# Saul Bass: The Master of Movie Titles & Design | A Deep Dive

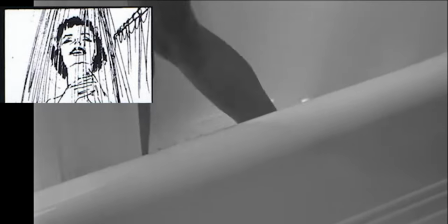(4:08)
It mortalized in film history for his role as film consultant on Alfred Hitchcock's legendary Shower Scene in Psycho, which was constructed from over 70 shots.
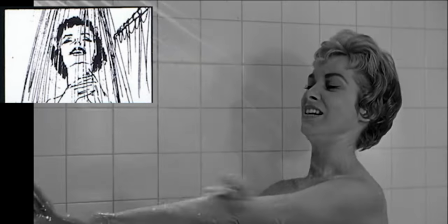(4:17)
This scene is one of the most iconic and talked-about sequences in film history, managing to capture all the nudity and violence without ever showing either.
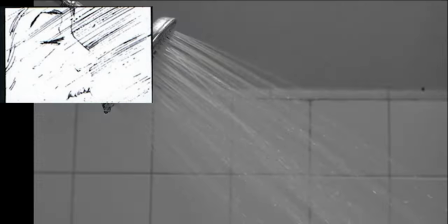(4:25)
Even all these years later, it still has the capacity to shock in awe of viewers.
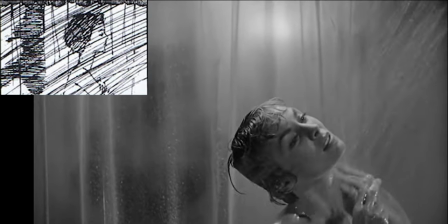(4:29)
While there has been some debate and controversy over this scene, it is clear that there was an intense collaboration between Hitchcock and Bass that resulted in a timeless masterpiece.
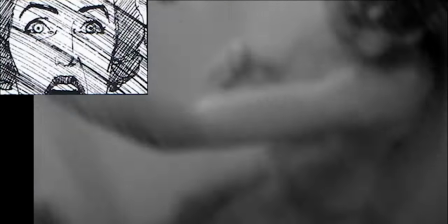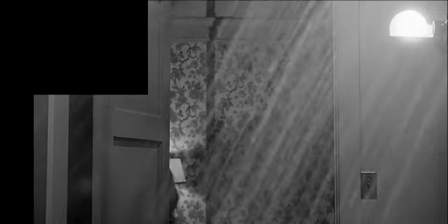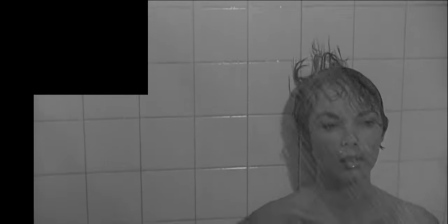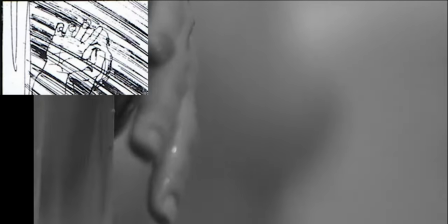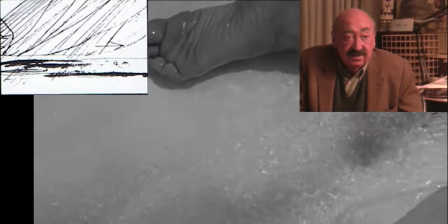(5:05)
It was an extraordinary notion, killing the star of the film in the first reel.
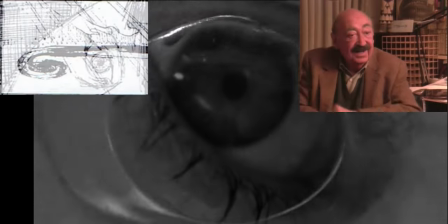(5:12)
You know, it was ten minutes into the film and Janet Leigh was gone. I mean, that was about as shocking as the sequence itself.
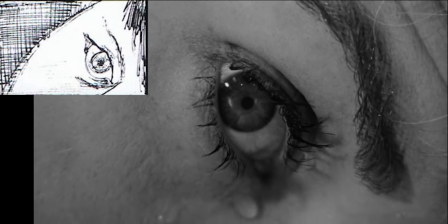(5:20)
Bass's approach to visual storytelling was revolutionary and pushed the boundaries of the medium.
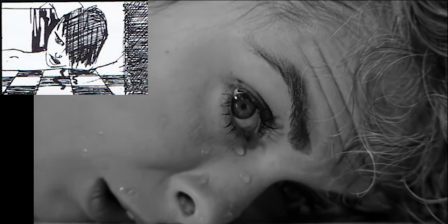(5:24)
His works remain timeless classics and inspiration for filmmakers and graphic designers around the world.
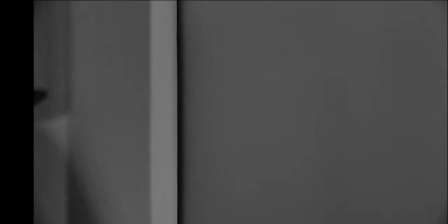(5:30)
So what better way to end this than with some advice from the man himself? Mr. Bass, what advice would you give to young designers?
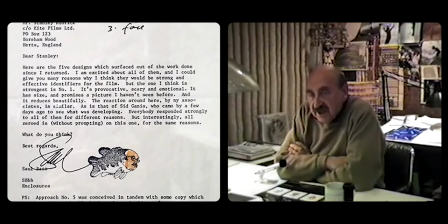(5:40)
Learn to draw. If you don't, you're going to live your life getting around that and trying to compensate for that.
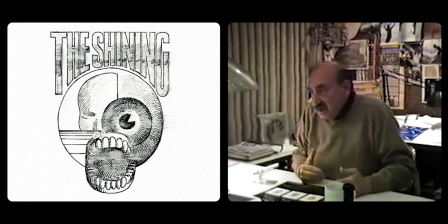(5:48)
It's like now, so when the problem is there, instead of doing a drawing when you have to do it, you know,
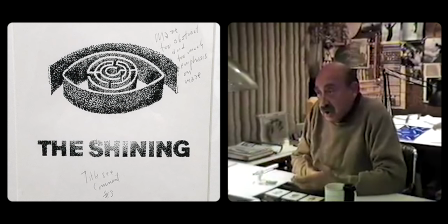(5:54)
to deal with the communication issue, you find another lesser way to do it.
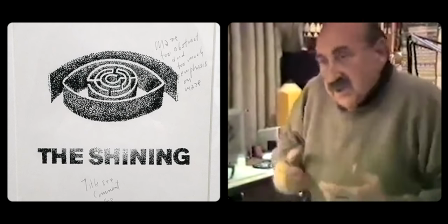(6:00)
It's like you have to do this. Instead of forthrightly dealing with it,
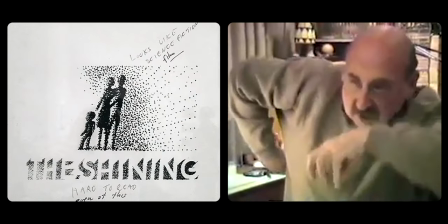(6:05)
you have to sort of turn your arm and twist your shoulder and do a solution that
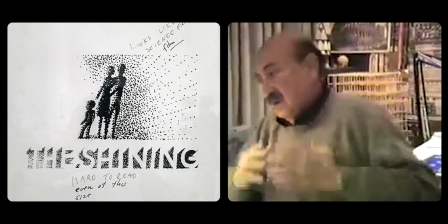(6:10)
comes out as a square or a triangle or a circle, you know,
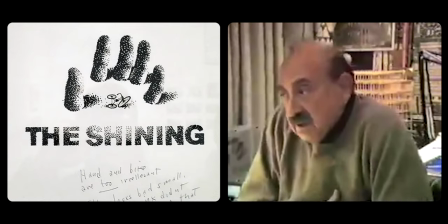(6:15)
and that's ridiculous. You can't get away with that.
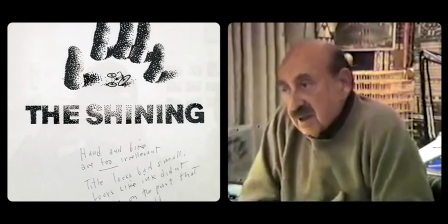(6:18)
It's a crippling absence that, and the unfortunate thing is, you can get by with it,
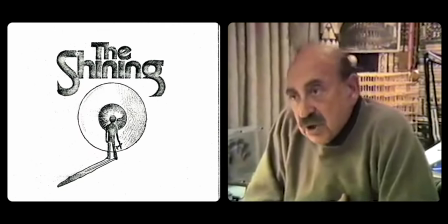(6:26)
without it, and you can even get a job, and you can move to a certain point, but then,
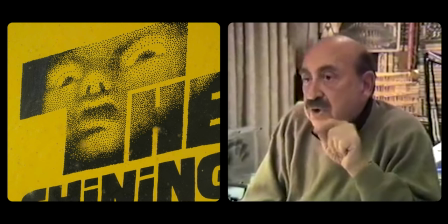(6:31)
when you realize, that's when you realize that you really wish you knew how to draw, and it's too late, because you'll never go back to school.
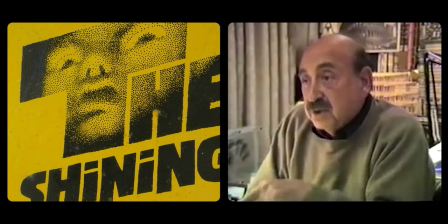(6:39)
You'll never have the discipline to take a night class. And you can't afford the drop in salary anymore.
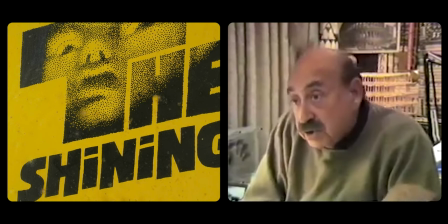(6:46)
You've geared your life to that money and you're finished. You're never going to learn how to draw.
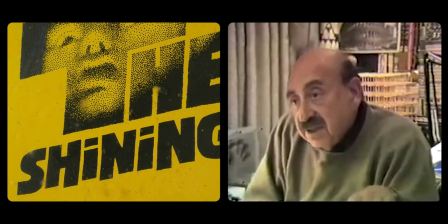(6:51)
And isn't that awful?